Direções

Que no final, aí você vai assistir e de repente isso até vira linguagem, né? Você pode até incorporar essas interferências depois, né?
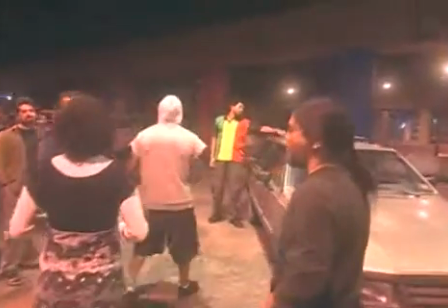[4:16]
Inventar, inovar. Essas são as regras levadas a sério pelos diretores.
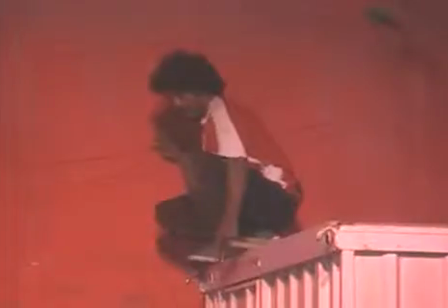[4:22]
Em O Louco dos Viadutos, atores contracenam com os não-atores do Garrido Boxe, um projeto social que recicla seres humanos. As pessoas são de verdade, o Garrido existe, o Garrido faz esse trabalho real. Então assim, a gente está ali brincando de teatralizar o que é real. Eles são nossos aí, os três aí. Nós que aprendemos com eles.
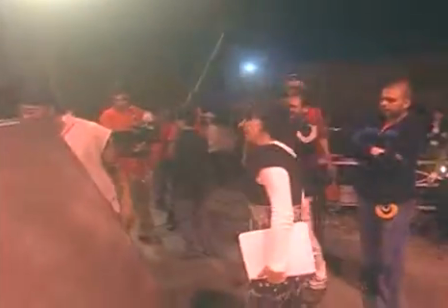[4:51]
O que você está achando de emprestar o espaço para a TV Cultura gravar o Direções aqui? Está magnífico. Ô, guerreiro, eu tirei o quadro dali porque estava olhando ele. Foram lá e colocaram o quadro no mesmo lugar. É, tem que estar ligado. O movimento é 10.
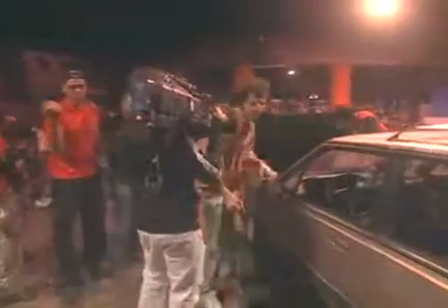[5:10]
Numa linguagem muito própria, o ex-pugilista e catador de entulhos fala sobre a experiência de representar a si mesmo.
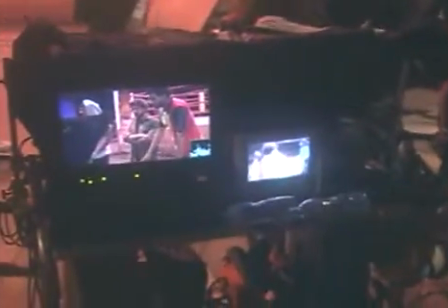[5:18]
Sendo uma história verídica, o ator principal é o próprio elemento.
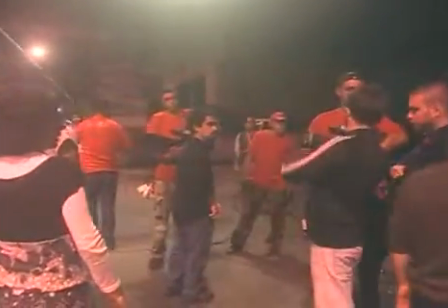[5:23]
Eu acho que isso aí é uma... até assim dentro da sétima arte é difícil de se encontrar, entende? É difícil ser natural sabendo que tem uma câmera te gravando, sabendo que aquilo ali você está fazendo parte de uma história que você está ajudando a contar.
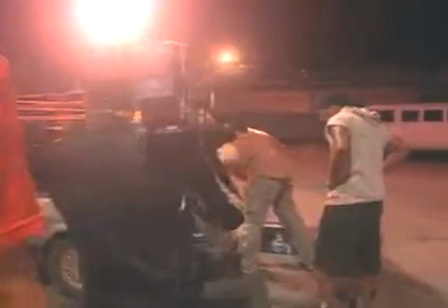[5:38]
O pessoal que aqui vem, os profissionais que aqui vem que são muito competentes, eles vêm dentro do enquadramento da sétima arte a qual eles estudaram. Só que lá eles foram para uma faculdade, tiraram um diploma para se congratular grandes nomes dentro do trabalho. Mas só que nós aqui aprendemos com a universidade da vida.
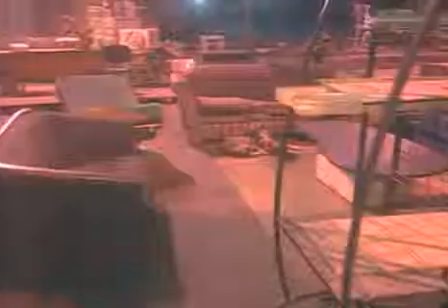[6:04]
Com um ambiente tão rico em personagens e referências, a direção de arte optou por valorizar o que já estava lá.
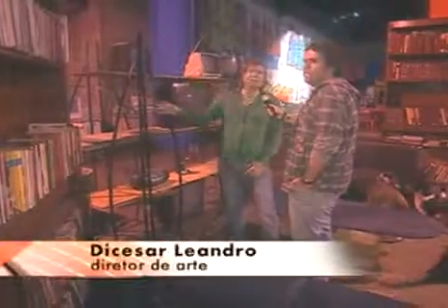[6:11]
Tinham quatro estantes de revista ali atrás, daí eu tive a ideia de agrupá-las para montar esse móvel.
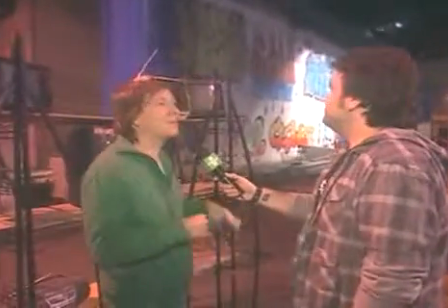[6:19]
E assim, com detalhes de gambiarra, tudo dá uma sofisticação. Ali a fiação correndo como se fosse um varal, né?
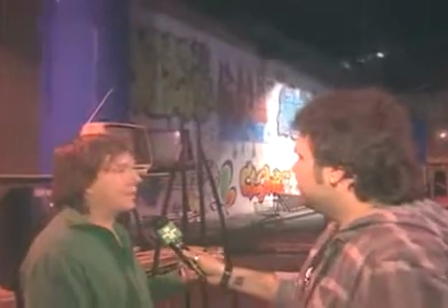[6:27]
Um gato. E tudo isso foi pensado a partir do que a gente viu que ocorria no lugar. Eu sempre falei para ela, Lili, o dia que você acha que vai fazer algum trabalho com a gente, eu só te peço uma coisa, não queima o nosso brilho, que é a realidade.
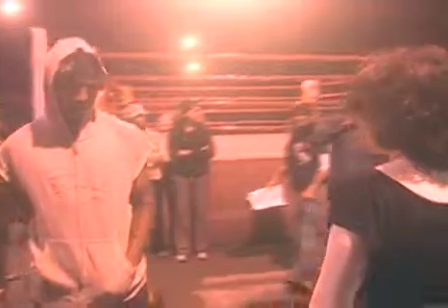[6:41]
O pedido do Garrido foi atendido. Seu brilho e o brilho de seus colegas estão presentes na cena.
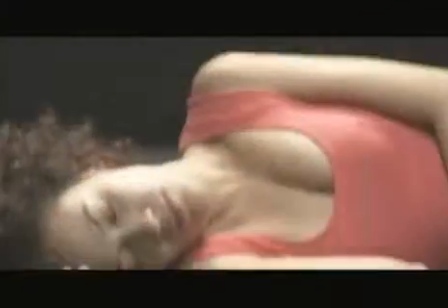[6:47]
Assim como todo o esforço dos seis diretores e suas equipes Tudo gravado,
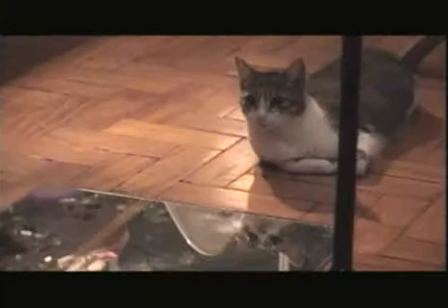[6:54]
editado e finalizado com muita raça e dedicação E hoje está sendo lançada a terceira fase do Direções Que estreia na TV Cultura no dia 12
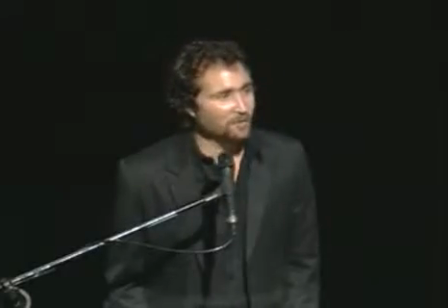[7:05]
de abril às 10 da noite Tem um desafio maravilhoso que é criar novas narrativas de dramaturgia para a televisão A novidade é que são minisséries Diferente dos outros formatos, que era cada diretor tinha só um tema, agora são quatro capítulos, que vão ao ar uma vez por semana.
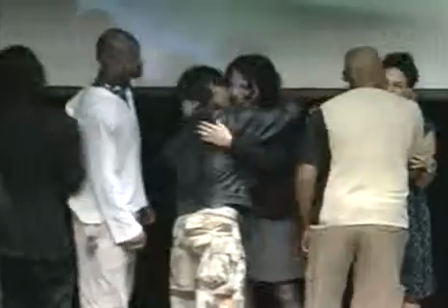[7:26]
No Sesc Consolação, diretores e atores comemoraram o encontro de linguagens tão diversas num só programa. O teatro é um trabalho de um coletivo, o cinema ele trabalha com a solidão e a televisão ele trabalha com o individualismo. Então, o interessante é que esse projeto, nós estamos trabalhando com uma solidão individualista do coletivo Quer dizer, juntando as três coisas A rapidez assusta, né? Assim, um plano corrido Agora, o mais interessante é ter a certeza de que eu vou falar com milhares de espectadores Isso é muito legal e isso também traz uma responsabilidade a mais.